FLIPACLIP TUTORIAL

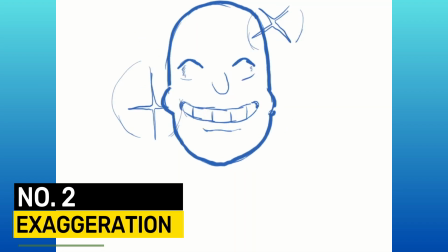This principle includes every action, pose, and facial expression can be taken to the next level to increase the amount of impact on the viewer.
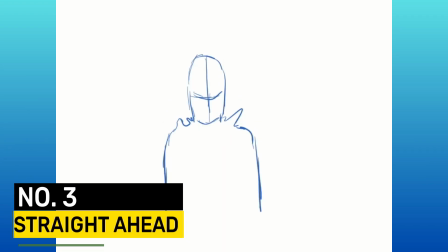Number 3, straight ahead. This principle is used to fluidly animate an object person.
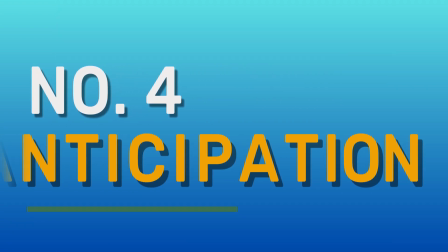Number 4, anticipation.
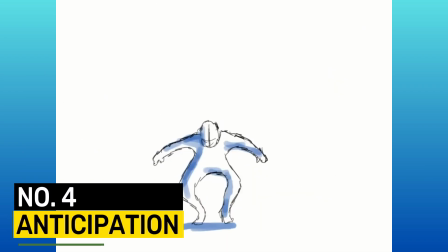This is when a character prepares for an action to give the audience a clue as to what happens next.
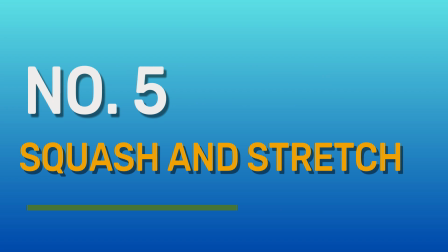Number 5, squash and stretch.
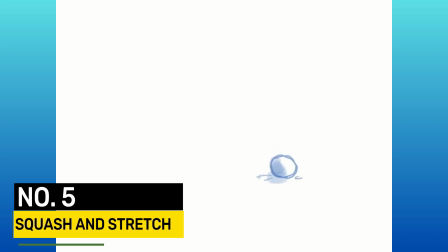The principle that animated objects will get longer or flatter to emphasize their speed,
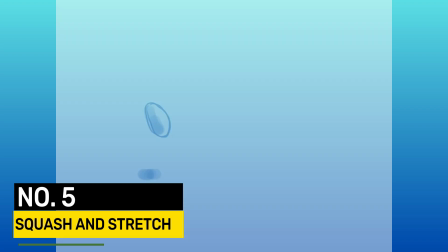momentum, weight, and mass. As we come to the end of this tutorial,
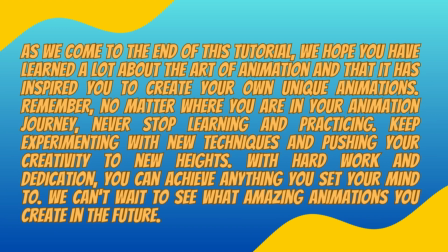we hope you have learned a lot about the art of animation and that it has inspired you to create your own unique animations. Remember, no matter where you are in your animation journey, never stop learning and practicing.
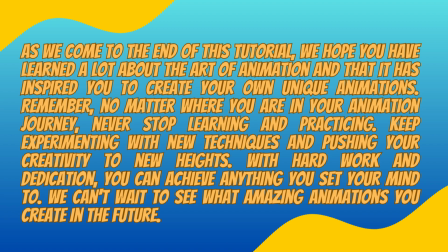Keep experimenting with new techniques and pushing your creativity to new heights. With hard work and dedication, you can achieve anything you set your mind to. We can't wait to see what amazing animations you create in the future. Farewell and happy animating.